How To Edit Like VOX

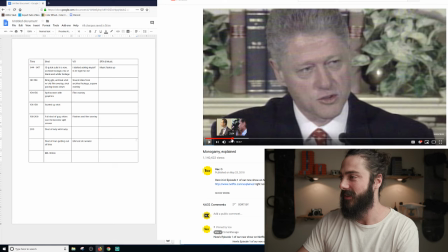[33:07]
Like, I don't know if I can keyframe back on here. Does anyone know if I can keyframe back on here?
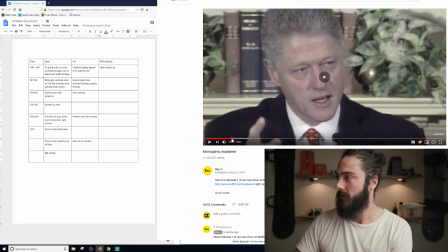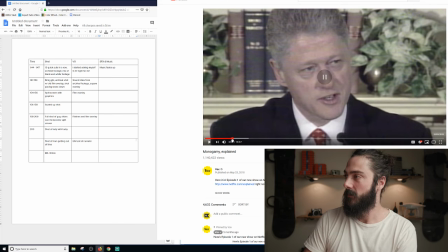This is so annoying. I'm sorry, guys. It was right there. I missed it. Anyways, you probably have seen it by now, but across the screen, there was a... get out of here with this focus thing.
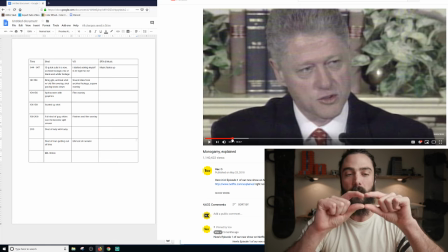[33:41]
There was like a green line across the screen right there. And this looks like, fully 90s, like VHS vibes in its quality.
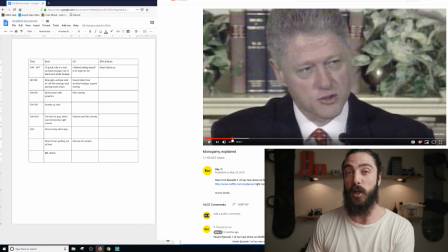[33:55]
And that little blip across the screen may have actually been a genuine error in the footage, but I don't think it was. I feel like they added this little blip, graphic VHS glitch over top by, for this shot with Bill.
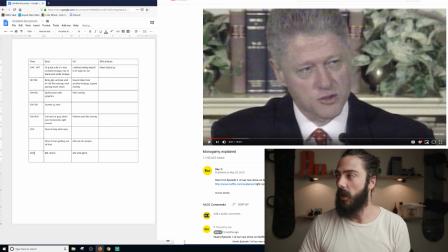[34:15]
I'm not sure though. But they definitely zoomed in on that, I would say. I would say that if we look up the footage of Bill Clinton talking about,
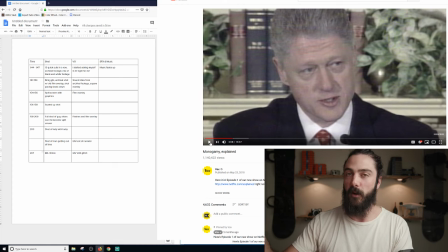[34:32]
Monica Lewinsky and his affair, I think it's a wider shot. And so by zooming in, they're emphasizing the granular quality of this footage. And that kind of makes it feel raw and old and gives it the certain quality aesthetically.
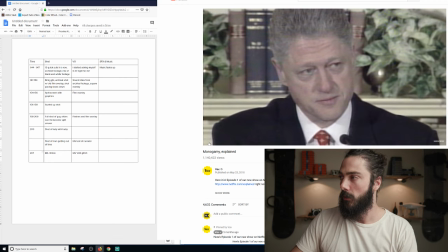and then the graphic, and then now the title is coming up. And as the title comes up, you know, that came out of nowhere.
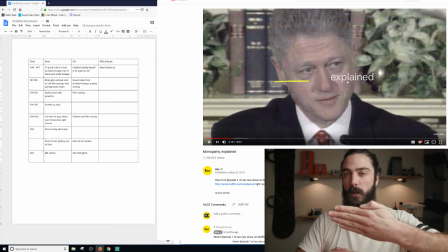[35:02]
It kind of like lifted, it like slit, like imagine there was a wall here and it slid out from the bottom. So that was really interesting how that came out.
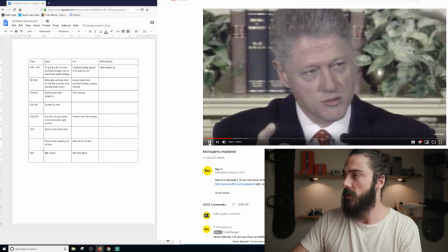[35:16]
There's that glitch. So it's sliding up right there, and at the same time, the line's coming across,
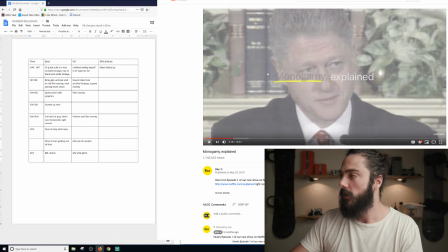[35:31]
and then there's these little like glitchy circles that were popping up right there. Monogamy is fading in as that line's coming across, as that's coming up. So you have multiple graphic assets that are coming in at the same time. So you have explained, sliding up, the yellow line is moving at the same time.
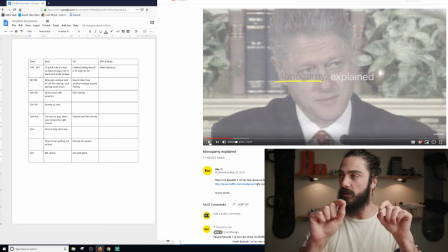[35:49]
There's these like flashes of like little like pins and needles, white and black, flash on, and then they fade away. So you have these multiple graphic elements happening in a simple graphic. And then monogamy is fading on.
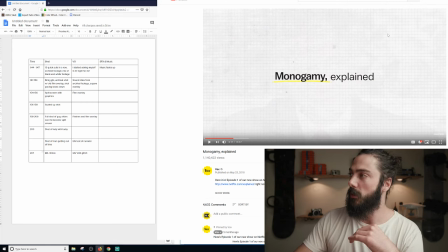[36:03]
And as that's happening, the background's fading out. There was a little glitch up here, up top, and then now we have this like grid paper. And then they're holding on that right there. So let's watch that one more time, the graphic coming on.
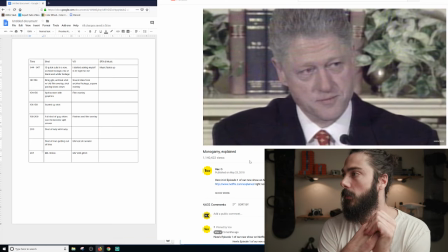So it's sliding up, line starts coming across, a flash, flash, flash, and then that fades out.
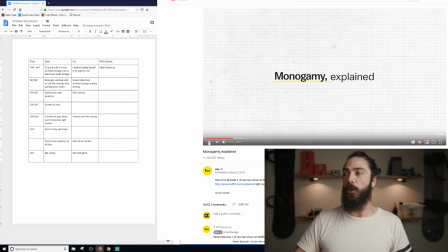[36:34]
There's the glitch up there. So like for a simple graphic, that like this is a simple graphic. It's literally text underlined with a comma and then more text. But they made it kind of like have these glitchy effects that just bring it more to life.
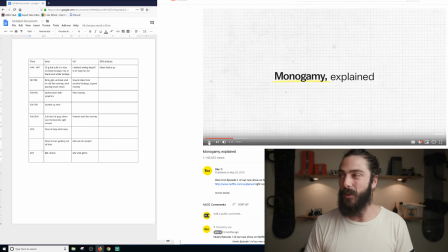[36:47]
So if you're doing something for your own videos and you're making something and you're like, you know, I just have the text fade on. Like, how can I make this a little bit better without getting complicated? Like, that's not that complicated to do. It's not crazy After Effects. It's not crazy title design.
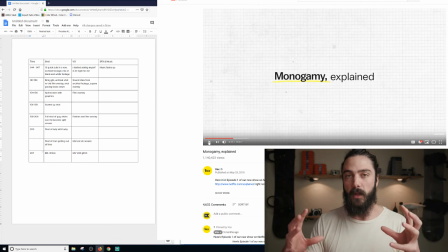[37:02]
They're just using multiple elements at the same time to complement what's happening and kind of like draw your attention to that area.